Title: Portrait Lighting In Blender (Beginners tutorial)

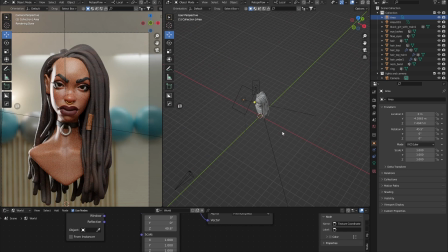So we are going to get a negative effect where we're going to put like I forgot what they call it in photography. We will get, let me just show you by doing this. So I'm just going to create the mesh, just brought the plane in, and
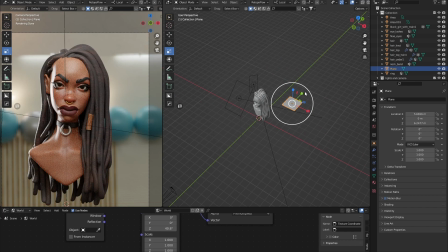we'll just scale this like this. Then I'll go to edge,
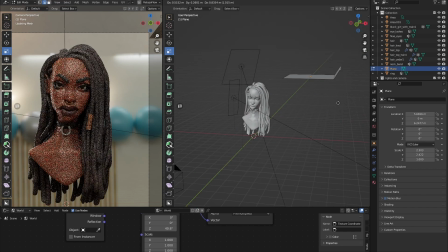and I'm just going to drag this down.
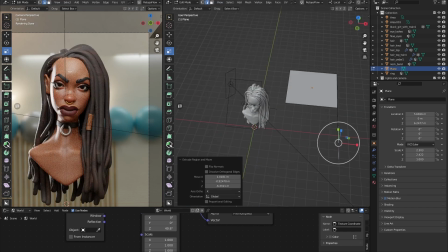So what I want to do is that I want this to stop the spreading of this light to the hair, because I want the hair to be as dark as possible. So
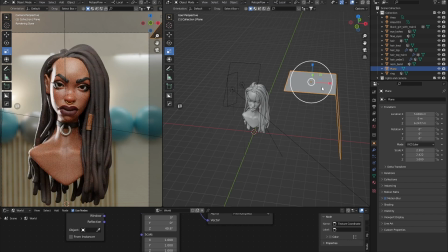and then object mode and change, just bring this here.
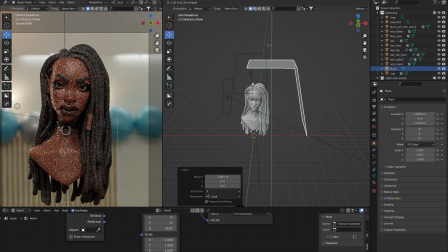Okay, I don't want it to be visible to the camera, obviously.
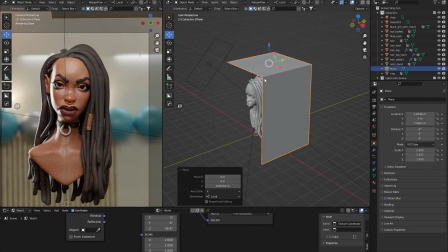So, but I'm just gonna bring this. Yeah. So, but I don't want it to block the face, just the hair. Just the hair.
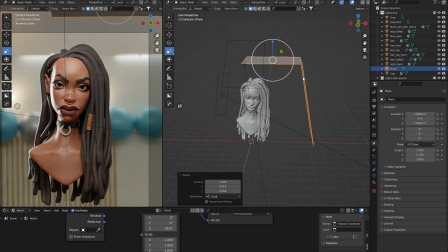Yeah, so let me see. So we can see that. So how can we make this even better? Because we need a negative effect.
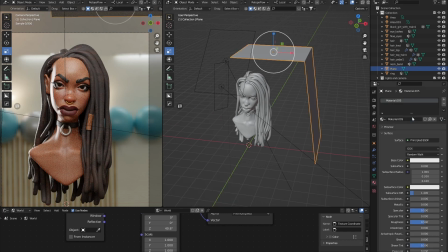So I'll go to the material of this object and I'll create a new material, and I'll go to base color and just make it black. Now that is what I want. Now if you put this to white, you can see the light will bounce.
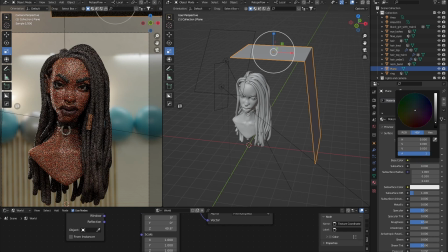So you can see that effect there. And that's how you control light in the real world, and that's how you control light even in Blender, which is really amazing.
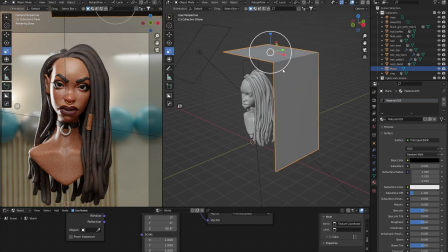So you don't need to, like, you can actually just go and just start putting planes in different places.
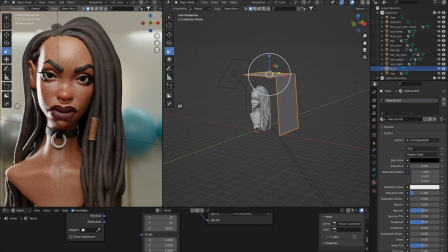Like, for example, I think this place is a bit too dark. I can just come, instead of bringing light and just putting there, or getting like, for example, I can get a point light, and
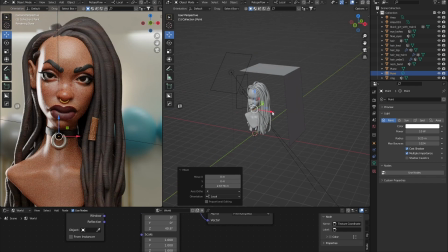then just say, okay, that place is too, no, you don't want to do it. It's look like there's a bulb. Yeah, you can do this, but you could, instead of just putting so much light in your scene,
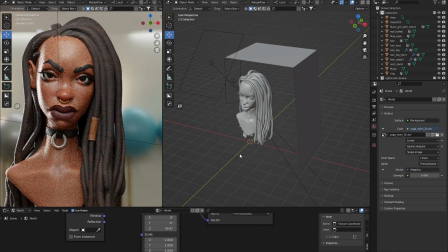you can actually just delete this, take a plane, mesh plane,
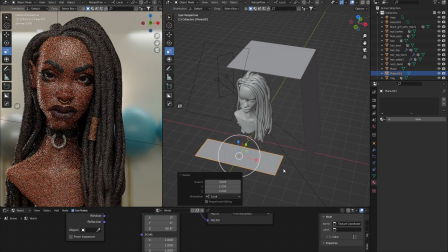bring this out here as scale this plane, and already we can see the effect.
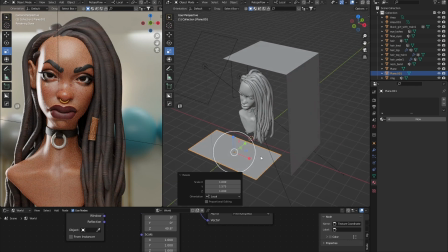It's taking out those shadows because this is a whiteboard. If I come and I put this here, this is a whiteboard and bouncing the light.
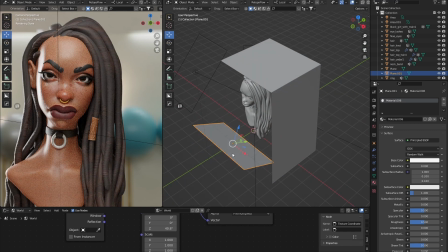So I can just say, so I don't know if you've been to a movie set or a photography studio, there's always a whiteboard around, a white and a blackboard.
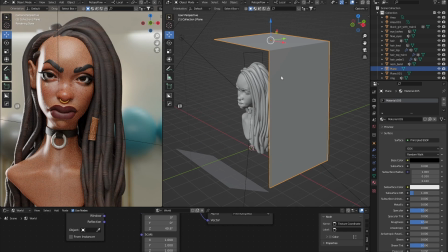And that's what we just did with this. This is a blackboard. This is a whiteboard. The blackboard does a negative effect where it's like, it's pushing black into the scene.
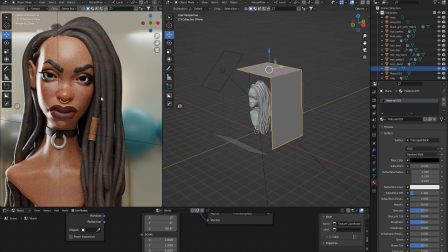I just want a little bit of blackness into that scene. So I don't want the hair to look too bright.
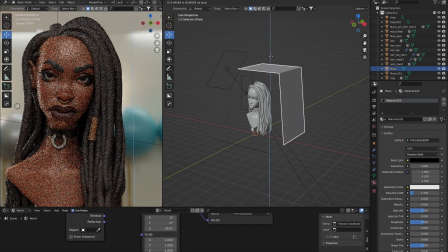I want to stop this light from entering here so I can actually do this. And I think there's something in Blender where you can like say, okay, this light don't affect this.
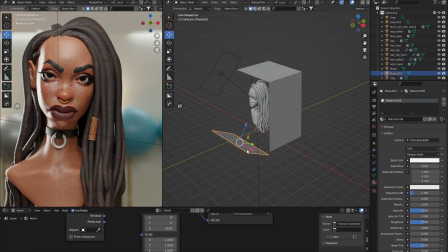Like I think it's linking, but it's not really realistic. You really want to have this real world effect, because if you can't have this light without bouncing here, so you need a way to block it, not by
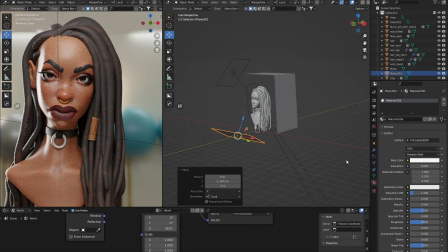excluding this hair from this light. It's just weird. So you can actually just work with this. If I bring it to black, you can see the shadow is back on. That's for this plane here.
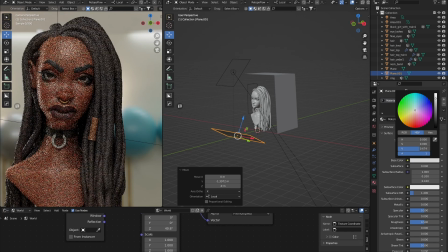If I bring this to the bright side, I'm taking off that shadow. And that's how we sculpt in lighting.